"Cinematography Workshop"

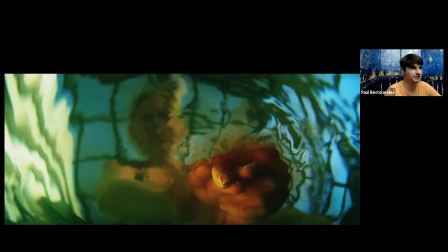And it looks like, yeah, this person is bleeding or they're bloody and they're trying to cover it up so to me it looks more in that sense it looks more like yeah mystery or drama drama about to unfold okay yeah so so this is from dawn of the dead
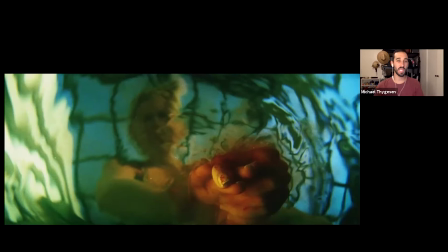it's uh it's uh the remake from 2004 um and i picked it for a few reasons one just to talk about color a little bit that um and also just it's a unique viewpoint right like most 99
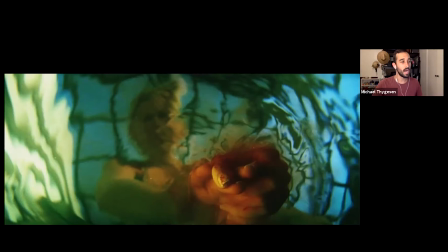percent of especially hollywood films the camera is at close to eye level of the characters right usually um so this is definitely unique it's in the water looking straight up at the character which it looks like she probably just plunged her
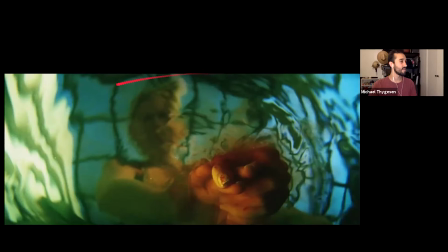bloody hand in there to wash it maybe because you're seeing these ripples which are um you know uh hiding hiding her face and kind of warping everything and then we're getting this color which is yeah like a greenish yellowish color almost um which now in the context of a zombie movie uh oftentimes
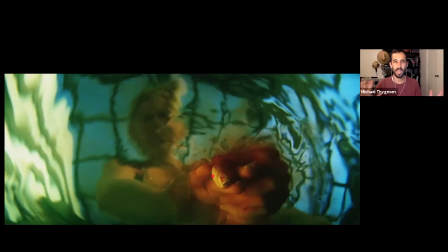in in movies you see yellow green or that yellow green color or a yellow kind of representing disease or illness or something and rotten, right. So giving us the idea, okay, it's a zombie movie, people can get infected.
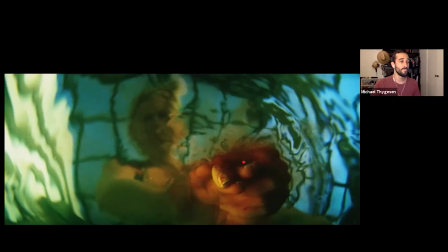She has a cut in her hand, maybe this is dirty water and she's going to get infected, right? So that's the main reason I picked it was because of the color. Color is something that some professional cinematographers focus on more than others.
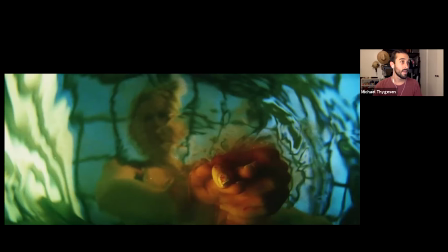I think it's more and more kind of a dying art I guess that cinematographers a lot of them don't really pay attention in in big Hollywood blockbusters they don't pay attention to color as much if anything films are
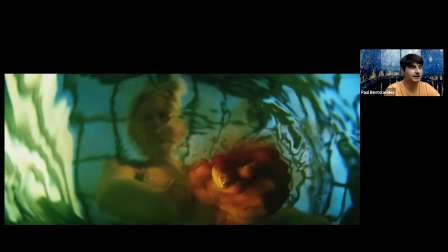probably getting less colorful I think it depends but I I've noticed that international films are more experimental with color like using different colored gels. I've noticed that quite a bit, actually. That's interesting. And something, another point to bring up,
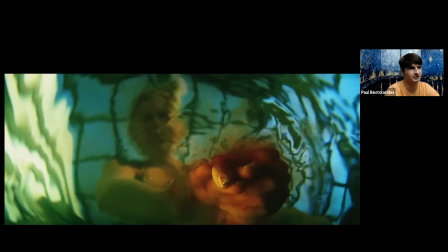just so everyone can kind of get on the same track as us, is, you know, classic Hollywood movies, the lighting was to establish the setting or make characters pretty much beautiful.
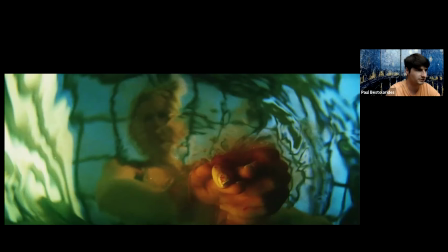But now lighting has changed to make the scene functional. And now there's a meaning behind the color of a film based on the genre or the character or just the overall mood it's a lot more expressive so
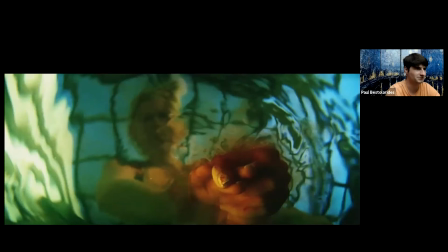there's this whole evolution of cinematography and it's really interesting and even just interpreting this film and I have seen it actually I just don't remember the shot but I kind of take in the distorted features of the character maybe it has
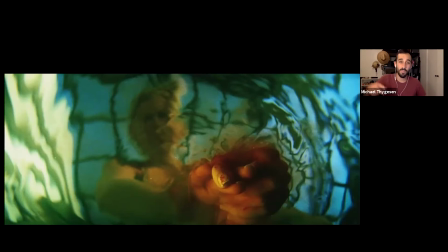to do with change and you have a close-up of the hand and not the face right usually it would be like the face of the character or if it is the hand it'd be facing down towards the water not literally in the water yeah yeah so it was a good pick interesting pick quick uh quick pop
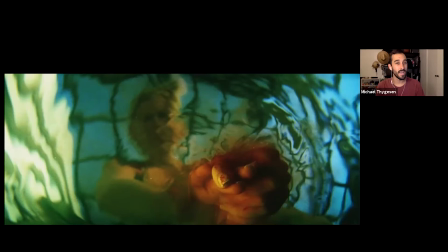quiz do you know who directed this movie uh wasn't it uh edgar wright no it was the no now you think of sean of same guy who did this oh this is zach snyder right didn't he do spider-man movies what
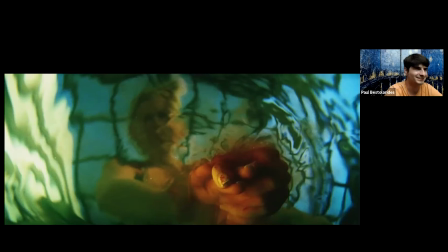is it who directed spider-man oh sam raimi sam raimi directed these he did a remake yeah yeah i guess yeah how did i forget that and fun fact the cinematographer for this movie also did
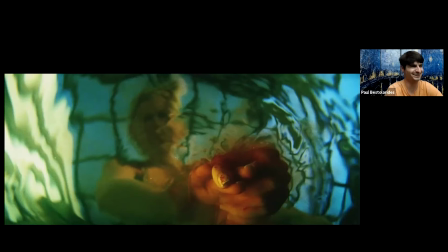dumb and Dumber 2. I would have never known that. He did better movies than Dumber 2, but that's the only one I'm going to give you.
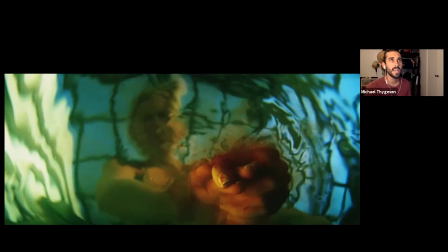Go look up what else he's done. His name is Matthew F. Leonetti.
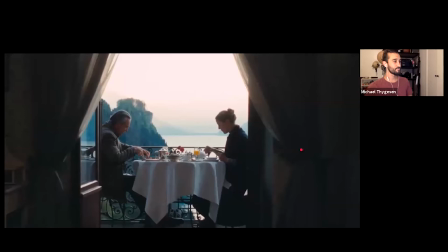Leonetti, I believe. Yeah. Anyways, let's move on. Yeah. This is one Paul picked. Paul is obsessed with Paul Thomas Anderson I think
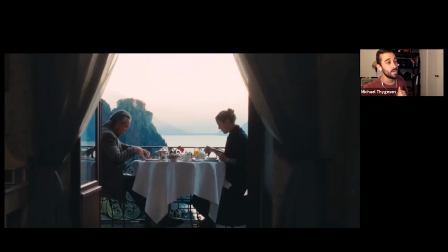for good reason for good reason do you know another pop quiz do you know who did the cinematography for this movie that's a trick question because the director did that's right Paul Thomas Anderson
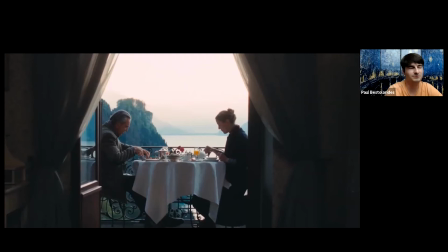right right he refused the credit because he had you know a camera operator he had a gaffer he had one of the reasons why i enjoyed this movie even more to some extent because it was him a couple of directors have been doing this recently they're shooting their own films and it's just
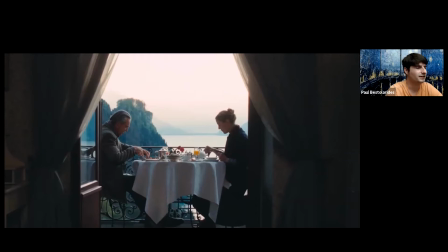a unique take on their vision and it adds i guess it adds more appreciation because they just they learn more they know more not just about directing but cinematography as well it's really interesting but just just to be
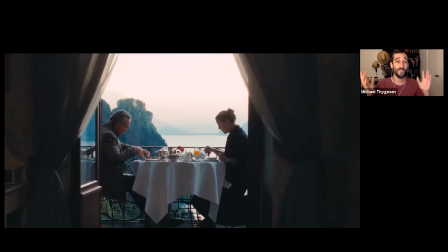just to kind of remove the over romanticized idea of Paul Thomas Anderson shooting his first you know doing the cinematography on his first feature-length film or I should say the first feature-length film he's done the cinematography or
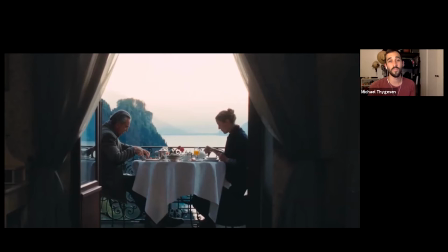take away some of that the only reason was because the cinematography he normally uses wasn't available so he was just kind of like okay it wasn't like oh I'm gonna I'm an artist. It was just kind of forced his hand. But this one, to be honest, I've seen this movie, I think twice.
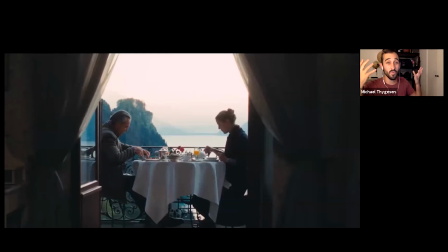And I cannot remember this part of the movie. So I'm going to try to interpret the meaning similar to what you just did, Bob. I'm going to try to interpret it and like get a feeling for it, but I'm probably going to be way off.
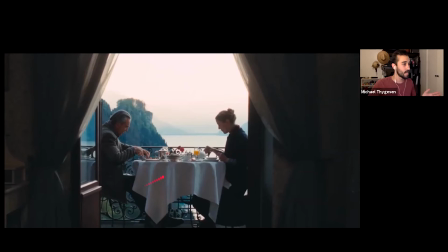So, but the feeling I get is because it's a frame within a frame, right? I drew this little box here. Where is it? There it is. That's a good thing to point out. Yeah, so it's frame within a frame and which gives us one of two feelings, I think.
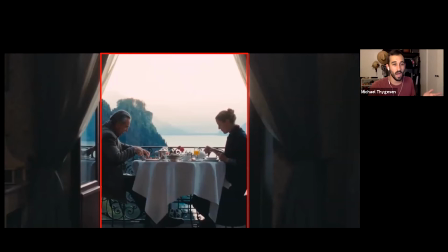Either that these two characters are trapped, right? That's oftentimes what frame within a frame means. You have this frame kind of trapping these characters. You see it in westerns a lot uh in the searchers there's a famous shot where the cowboy john wayne is at the door and he's kind of separated
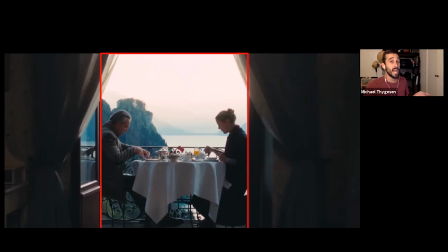right um so it could be they're trapped it could also be that we're just in a separate space than them right because in this movie these two people have a very very weird relationship that kind of evolves throughout the movie i don't want to give anything away but it's weird and it's hard
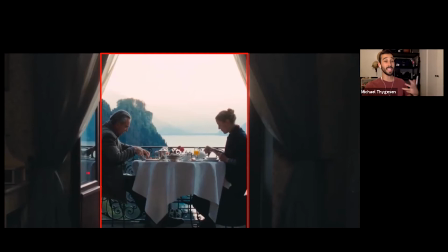to understand why they're in this relationship so maybe we're separated and the director kind of put us inside while they're outside to give the feeling of these people are in their own little world we don't understand we're in this room they're out there and yeah it's bright and
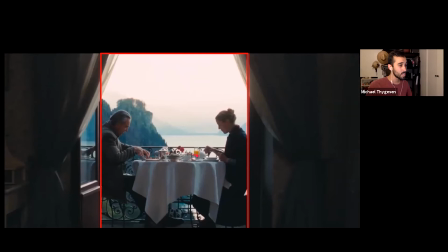it's sunny and cheery and there's greenery and there's bright flowers and orange juice and a white tablecloth so it looks nice and where we are is kind of dark dingy you're pretty much on the right track yeah this is okay i believe this is the first part this is like near the end
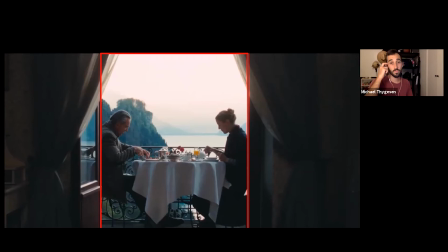of the film or the second portion of the film they're already married uh and we're exploring their relationship for the first time as like they're together
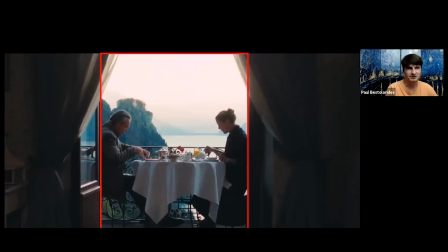Is this like the montage of their honeymoon or something like that? Yeah. Maybe? Okay. And so I think the curtains here create a theatrical presentation. It's almost like an oxymoron.